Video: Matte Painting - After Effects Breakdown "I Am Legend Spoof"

VfxBro here with a visual effects breakdown of the Safety Scholar video. Links in the description.
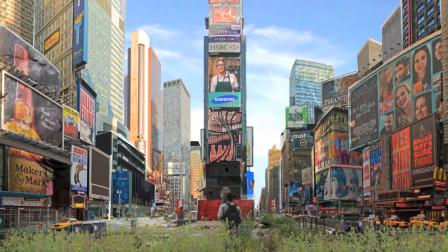[0:09]
If you haven't got a chance to check it out, go ahead and check it out. So go ahead and check that out. A lot of you have been asking how long it takes to do visual effects on any given video, and it really varies, but something that's kind of sped up my time a lot lately is this new Wacom Intuos4
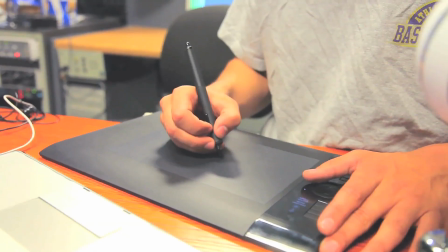[0:25]
tablet. And I just got it. It's great. It makes rotoscoping and a lot of the visual effects tasks a lot easier and quicker. I also just started interning at a visual effects house, and literally everyone there uses one of these. So if you get a chance, go and check them out. If you're really into visual effects, I would go ahead and go out and buy one because it just makes everything a lot faster and a lot easier.
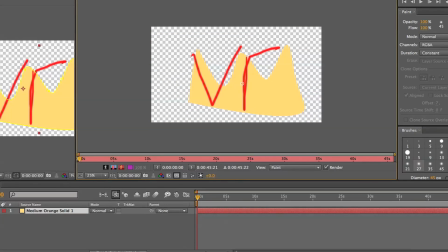[0:49]
So let's go ahead and get right into this overview. We're going to be going over some of the visual effects shot in the Safety Scholars video.
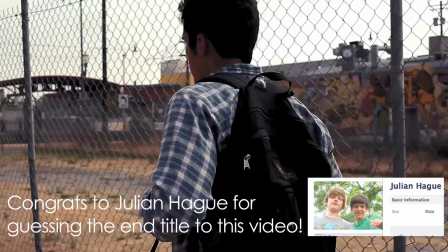[0:56]
The feel that we had for the entire commercial was kind of this I Am Legend thing where we had the
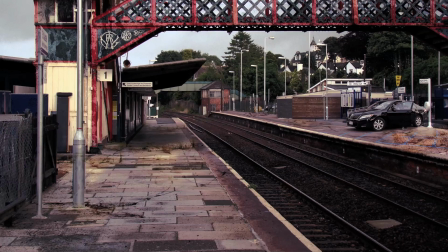[1:04]
VfxBro as the only person left in the world.
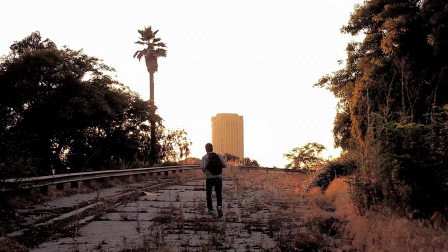[1:07]
So we had a lot of cleaning up, visual effects, digital environment replacement to take care of.
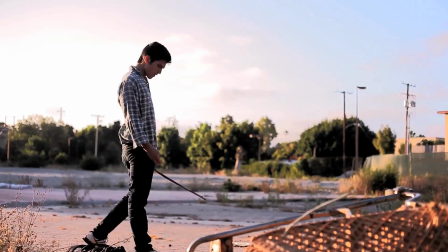[1:15]
So I'm going to be showing you how I did that. This is my my first crack at matte painting, so it was definitely an experience.
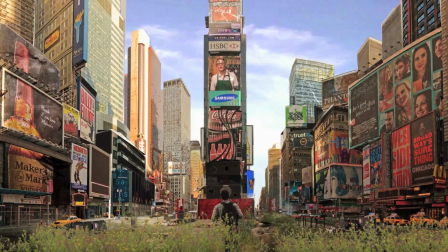[1:22]
But we're going to go ahead and get started with the first shot, which is the Times Square shot.
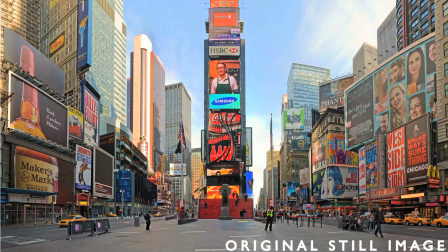[1:28]
So what we did basically is we took this original still image, just a standard photograph of Times Square. Luckily there wasn't a whole lot of people in it, but as you can see there were some people. So we went ahead and removed all the people in After Effects with the paint cloning tool.
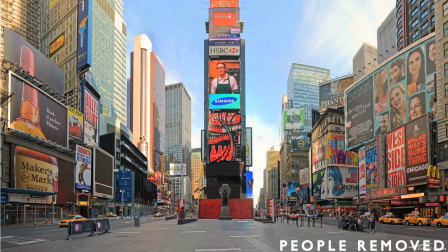[1:47]
So pretty simple stuff. You can see a tutorial on that on my skyscraper tutorial. But basically we're just cloning areas and covering up portions of the frame that have people in them. So after doing that, I wanted to point out,
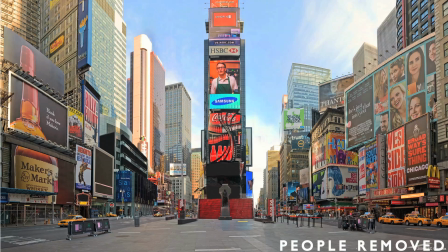[2:03]
not only did we remove the people, but we also removed signs of life, which might include electricity. So illuminated signs were removed to make it look as though all the power was out as well. Obviously this is a lot easier to do during the day than at night when you have more lights on and they're a lot more visible.
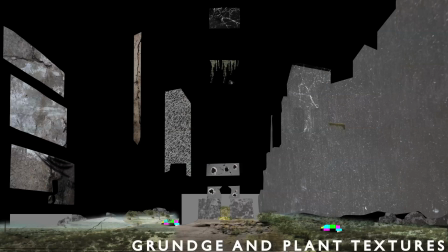[2:22]
Next we proceeded to add a grunge and plant textures.
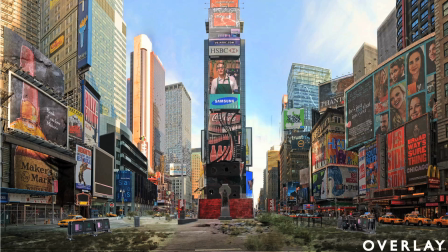[2:27]
So basically we just took a standard still image grunge plates. Some of these I got from videocopilot.net. A lot of them you can just grab from Google Images, but basically we just masked those onto different buildings.
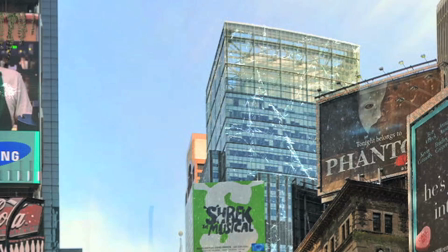[2:44]
We took some cracked glass and then we just overlaid them onto our original image,
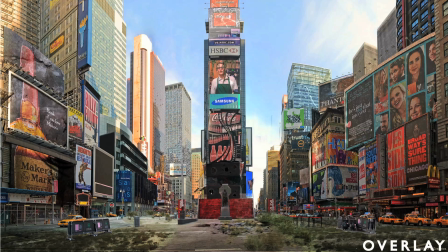[2:49]
and that gave us sort of a more deserted feel and made it look as though Times Square had been deserted for quite some time.
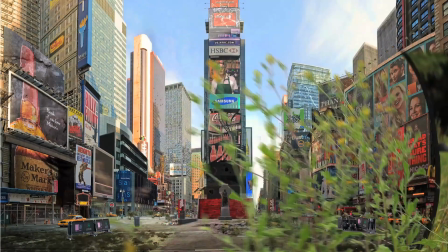[2:58]
After that, what we did is we actually went out and got some green screen footage of some plants, or blue screened actually, since obviously the plants are green.
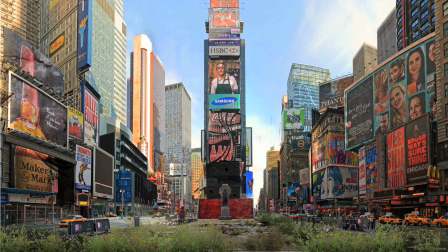[3:06]
So we got some blue screen footage of some plants. That way we get some actual movement so that we can kind of fake the illusion that this Times Square is actually a video and not just a still image. So we get shots of plants, not a whole lot of movement, but just a little movement to kind of sell the shot.
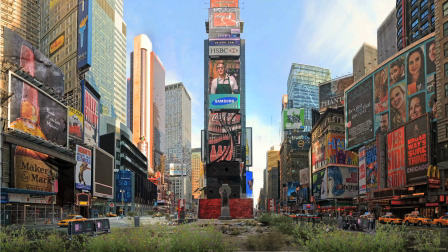[3:23]
And after we blue screen that out, we add that into the bottom, change the levels, add a little blur, and move those in. And then finally we have the blue screen shot of myself walking in Times Square. We shot this outside. It's a lot easier to get realistic lighting when you shoot something outside,
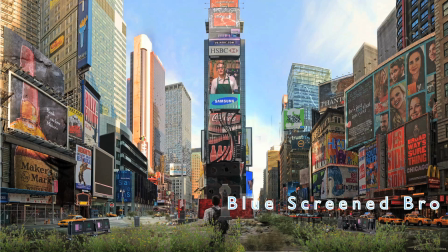[3:43]
and also have the talent interact with real objects. So that's why we shot the blue screen out in a field where I was actually interacting with this grass, so that when I move forward it looks as though I'm actually interacting with the environment.
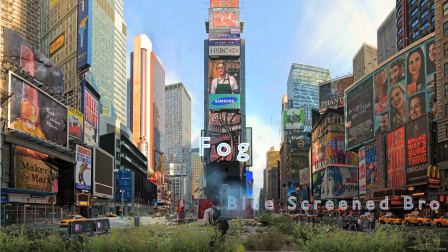[4:01]
Then lastly we added a little bit of fog for the background and placed it in there.
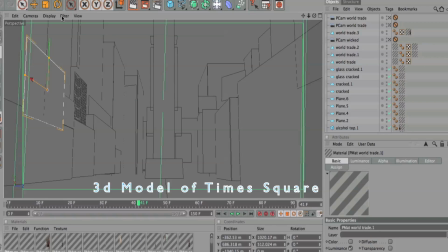[4:07]
Finally we move into Cinema 4D and we make a 3D model of Times Square.